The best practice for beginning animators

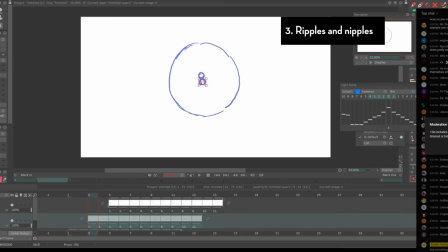Then I can duplicate these and offset it at different places in the animation so it looks like we're looking down at a pond, it's raiding and there's ripples happening everywhere. Now we have fx animation on top of an fx animation and imagine this, I could save this as a stock footage, I could just save this in a library where I can reuse it later.
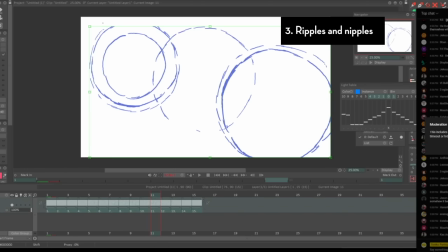Like imagine if I wanted to use this effect and put it into perspective. I'll flatten the animation with all those ripples combined and skew that animation into perspective so now it looks like we're looking in 3D.
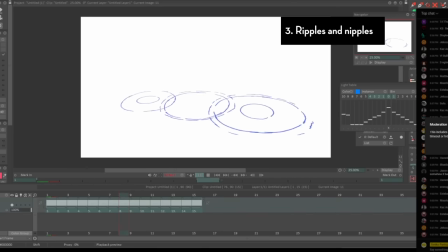So imagine if you had a background, it has perspective, there's a set, there's a character on it, and you want the ground to have a bit of rain effects or rain texture happening. Here's how you can do it.
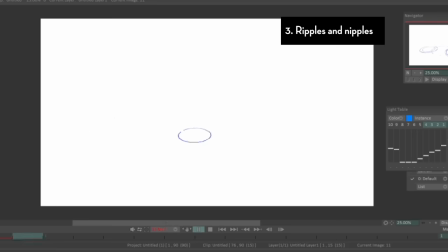Instead of me trying to animate the ripples in accurate perspective, I'm just handling it all at once in a top-down view that makes it easier for me. And that's another great thing about effects animation. You know, with experimentation, it helps you find ways to cheat something. It helps you find ways to work smarter and to do a lot of problem solving?
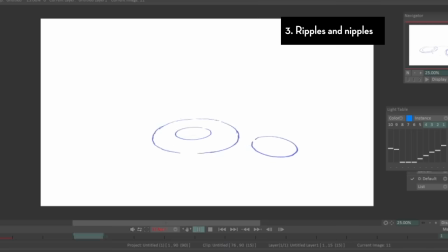How do I make something look effective with a method that is effective and not super hard to do? So the one with the debris and this ripple effect, I'm basically demonstrating that if you just focus on one thing at a time, you can end up with something that looks so complex and vivid even though behind the scenes it was actually really simple to do.
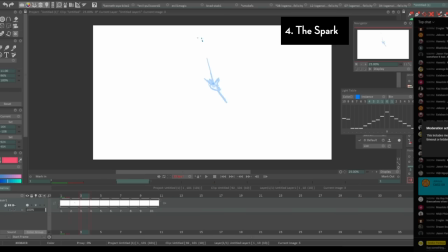Here is me doing a spark effect and it's kind of similar to how I did that debris gunshot where things start from source, It explodes and little bits and pieces bounce away. Now as you can see I'm doing a lot more experimentation So now I'm implementing smears so you can see some lines just kind of stretched out to signify That
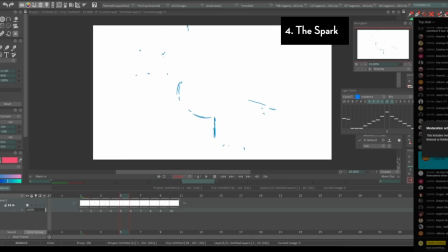spark that motion blur with the sparks You can see some streaks happen sooner than the other just to have a bit of that asymmetry And I'm being more creative and expressive when I want to tackle something like lightning and the thing from my experience Animating
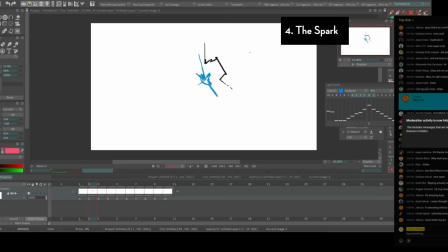lightning is that it's kind of unpredictable its streaks and lines that kind of branch off like trees But they kind of like, you know jerk and tweak at very irregular patterns And I kind of wanted to capture that and you know Sometimes some of the lightning actually
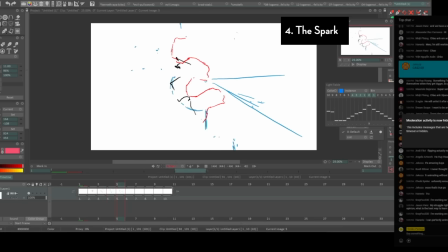flickers on and off So as you can see some of my lightning effects or some of my lightning drawings kind of disappear for one frame And then for
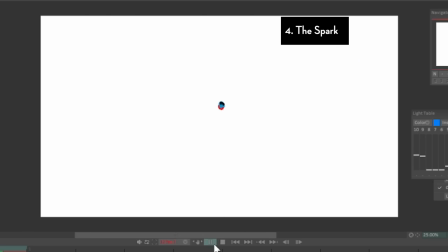the next frame it appears again and then another frame after that it disappears again And then the next frame, it's a completely new frame in the animation. And that's the thing I like about FX animation, it allows you to be more creative in terms of problem solving.
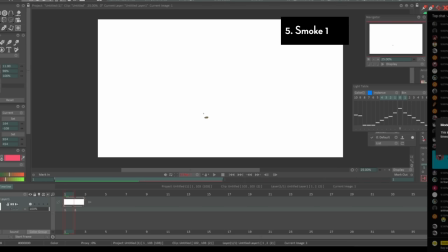Now the next one I tried animating was a smoke, a cloud of smoke just dissolving in air. Now the interesting thing about this is that I was just going to do a single pass, just animate smoke and get it done. But as I was animating this, I was actually having a lot of difficulty. You know, part of it is because I don't really draw smoke a lot,
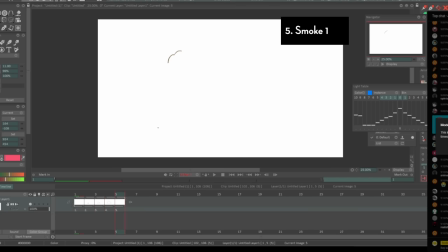I don't really animate smoke a lot and the whole broccoli smoke cloud effect is kind of new to me and I'm admittedly not great at it. So what you're seeing here is my attempt of animating smoke from the get-go, having the drawings and lines clear enough without having to do multiple passes.
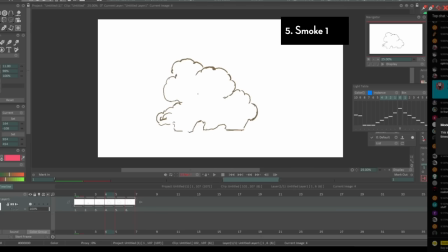I was just trying to animate smoke well. Like I thought about all the things I could make animation appealing like asymmetry, having things offset, having shape language uh you know form differently than other parts of the animation. Designing what the shapes look like as smoke breaks apart or how some of the streaks kind of remain or stick to each other like glue.
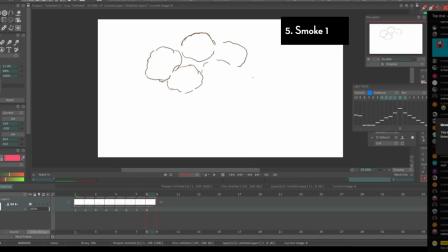And again, thinking about the style and design of the smoke.
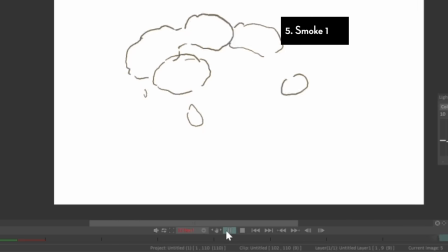Now the problem with that approach from my experience, and some people are really great at this, but for me, I was trying to solve too many problems at once.
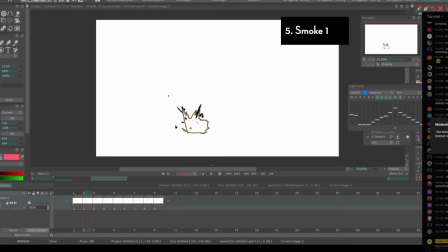So I was getting creatively overwhelmed. So I wanted to try again, but with a different approach. So instead of trying to animate or draw perfect smoke from the beginning, what if I started out with a gesture or an idea of how the smoke would play out? So as you can see I'm animating circles and blobs. I'm not really thinking about how the smoke looks.
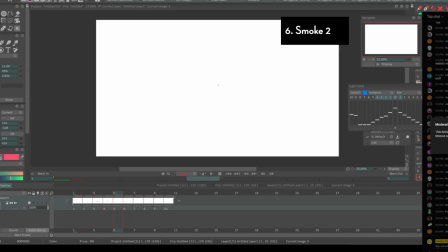I'm not really thinking about the design aspect of the smoke or how good the drawing looks like. I'm really just trying to capture the feeling of how I want the smoke to feel. So as you can see I'm just animating circles or little bubbles that kind of clamp together and eventually dissolve.
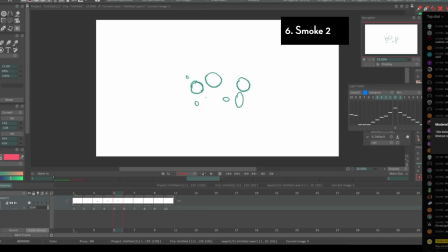And once I have that figure it out, this is when I start a new layer and this is where I start thinking about the design of the smoke, how the smoke looks like.
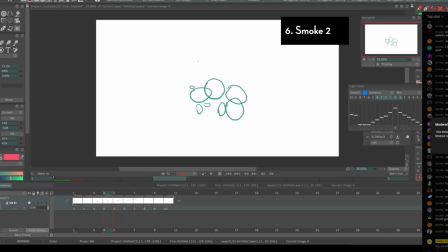And as you can see where the bubbles or the circles that I did initially are clamped up together, this is where I think about how the cloud can look like and when those circles break away, then I can start thinking about how the cloud or the smoke looks like when it starts to break apart.
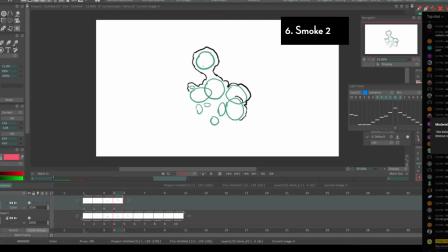So as you can see, I started with just animating the gesture, just trying to figure out the animation aspect of it, just how things feel, just how I want the animation to play out. And then on another pass like tie down animation, this is where I start thinking about the design. This is where I start thinking about the visual language of the smoke.
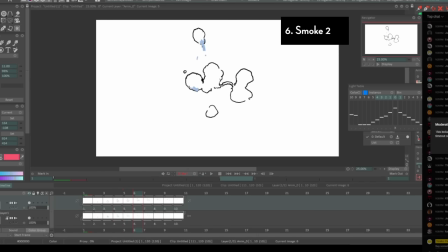So yeah, this FX animation exercise allowed me to find new solutions or new ways to work with something,
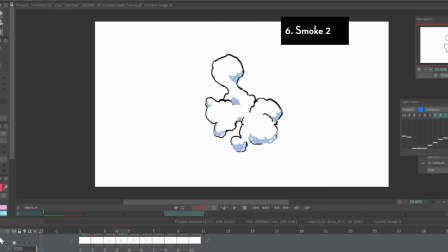how to solve something, and how to move forward with it.
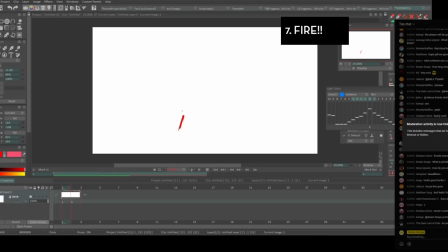Now I'm going to do one more, and I'm going to take what I learned from the last bit of animation I did with the smoke to this fire effect. So I'm going to start out with animating a gesture for the fire, how the fire feels like rather than how the fire looks like.
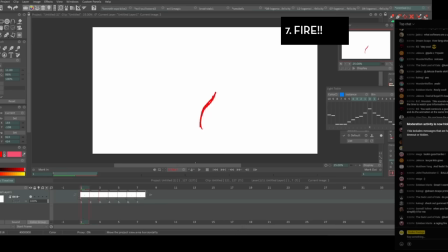I started out with this gesture of a waving red line, kind of like a waving flag or a blade of grass just waving left and right. And I wanted to have it flicker at high speed and I would have these little red dots that kind of dissolve into air
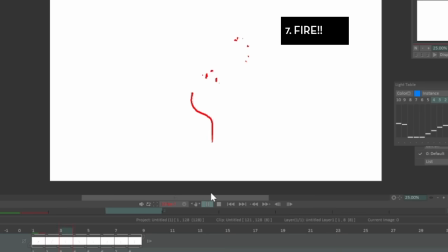at the top of the red line gesture kind of signifying or resembling the embers just kind of dissolving. And if I were to play the animation, it does feel like a little flame just flickering around with little bits of particles just dissolving into the air.
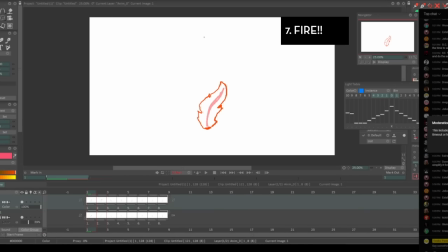Now on another pass like I did in the previous animation example, then I start adding the visual language of what this fire could look like. And this is all entirely up to you or the art design of the project that they're working on.
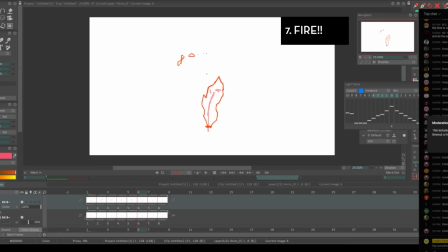I'm just using a generic fire look. Shapes that resemble fire and little shapes that resemble like the little particles just dissolving in the air. But look, I've already figured out the fire animation on that rough gesture pass, so all of this is just me being experimental with the visual look.
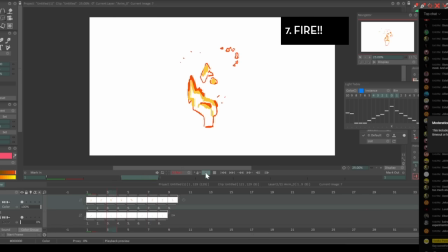I'm thinking about underlighting, I'm thinking about shading, so I'm implementing some of that in this pass.
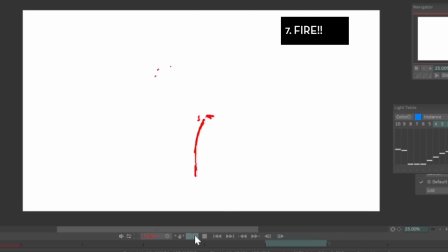And again, this is why I love FX animation.
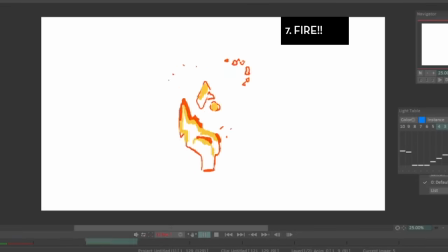It allows you to be experimental, it allows you to, and then you move on to the next, finessing some other stuff or adding some new elements to it.
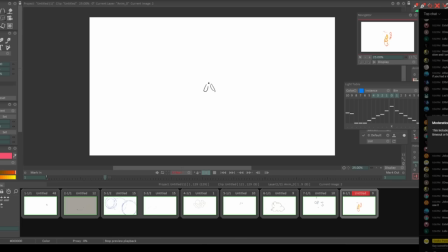And this is why I think effects animation is a great way to learn animation, especially for beginning animators. And sure, there is the bouncing ball, there is a waving flag. These are great animation exercises to introduce some mechanics or some philosophies and concepts from animation. But with effects animation,
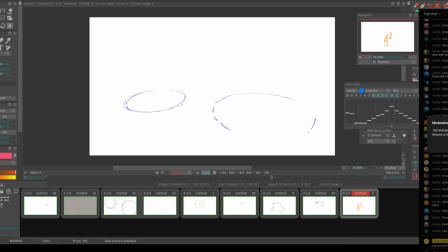you can go a step further because you can also implement the things you learn from the basic animation exercises like the bouncing ball and implement it in effects animation,
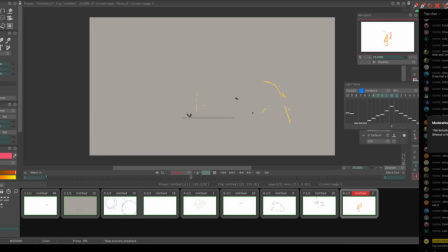where can be a lot more creative and experimental, without having to worry too much about the tight rules, and that can lead to you having your own animation style.
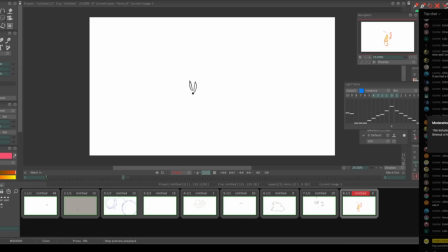And you know what, I think effects animation should be implemented in a lot of animation courses and a lot of animation teachers should actually introduce effects animation to their students.
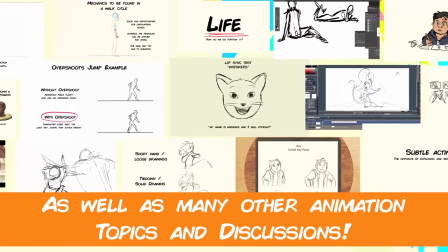Anyways, that's all, bye. Interested in learning hand-drawn animation, or learning how to finish an animated shot from beginning to end?
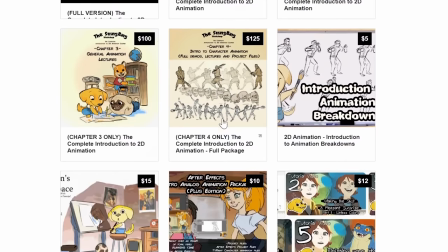Have a look at the store where you'll find the complete Introduction to 2D Animation video course, tutorials, and other resources.
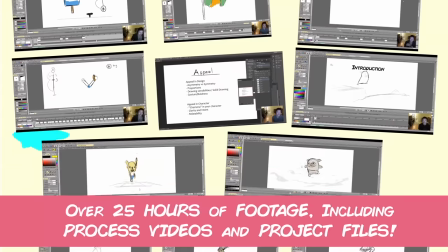Learn classical animation approaches, drawing, lectures, techniques, and other process videos.
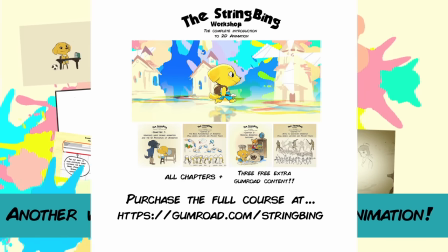Visit the store through the link in the description below.